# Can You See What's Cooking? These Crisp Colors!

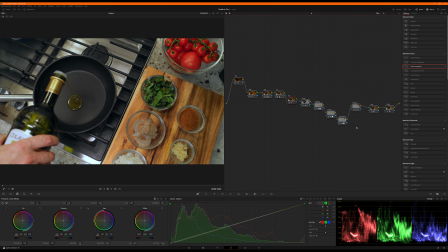752s
Again, I don't remember how I graded it the first time, so you're getting kind of a fresh approach.
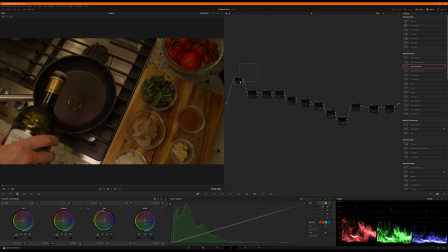757s
Let's walk it through. Killing everything. Denoise.
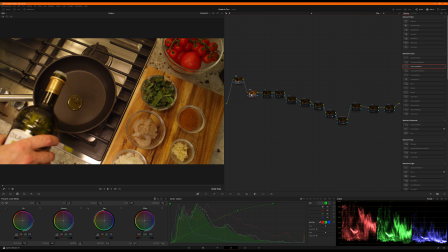762s
Oops, sorry. Denoise. Exposure. Just getting everything pretty much up into the scopes. White balance. That's just a broad brush quick shift. Primaries. Pulling it back a little bit to the cooler tones, which actually,
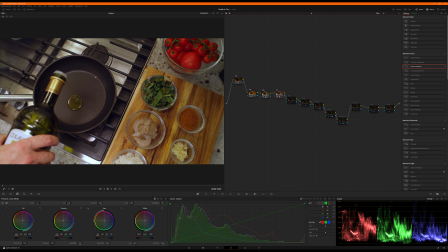781s
now that I look at it, it's actually putting a little bit of blue purple in here, but we take care of that later. So adjustment, we just pulled down some red and blue in the shadows to kind of even out our scopes on the bottom end. Now we're going to isolate the stove, and here we go.
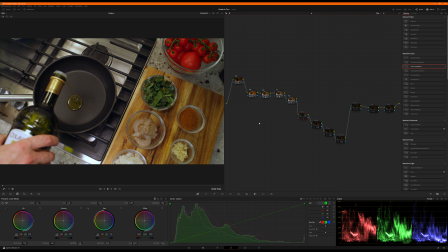800s
Skadoosh. Love it. Boom. It's so easy. It just cleans it up, and I love how it makes this oil pop. Cutting board, boom. We just pulled the greens out and brought it up in exposure. Our greens are popping. Our tomatoes are popping, but not oversaturating.
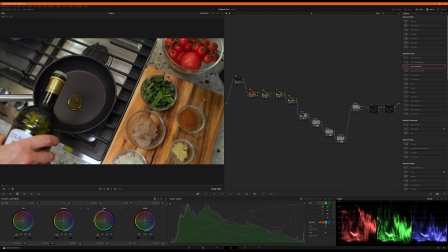819s
And now frame right, exposure. Now we've got a little bit of balance here. It feels like there's some counter lights that are hitting these tomatoes. Our lab pulls a little bit more separation from the shadows and the highlights. And our sharpens.
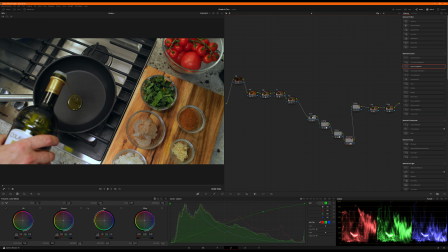838s
Oh, one last thing before I do stove, I'm going to actually insert and call this hand, because you're going to see the chef's hand. So we'll go ahead and grab his skin tone.
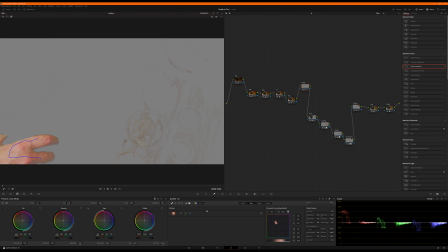Okay, I'm going to drop color compressor on it,
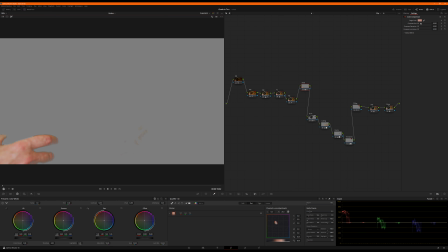868s
just to clean up and unify the tones in his skin. All right, let's flip to vector scope. We are pretty much right on the money.
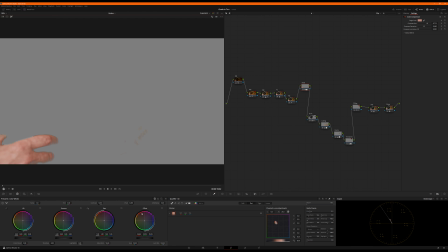883s
Might just take our offset wheel and play with it just a touch. Okay, going back to parade, unsoloing.
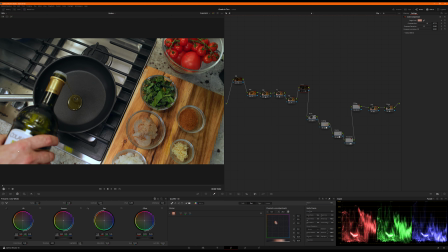890s
There we go, turning it off. You see a little more like variation in his knuckles are a little redder and then a little paler here, and turning it back on, it just kind of smooths everything out color-wise,
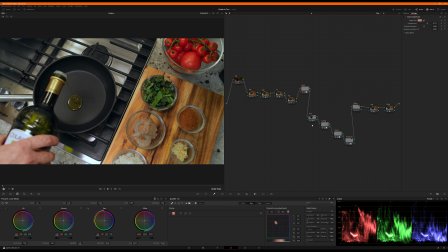907s
to make it just feel a little more consistent throughout his skin.
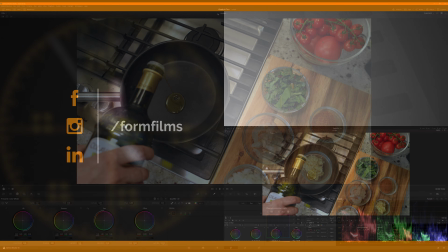912s
So I'd say that about does it.
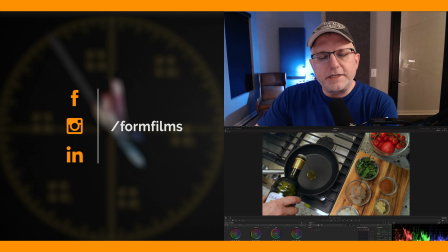918s
Thanks for watching. Hit the likes, the follows, subscribes. Keep up with us, and leave comments or shout out on the socials. So thanks for every eyeball that watched me color this delicious pan of oil and ingredients that aren't yet cooked.
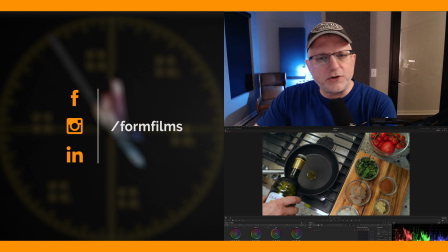937s
Sorry, I probably should have used something that was already frying and sizzling. Maybe next time. Thanks.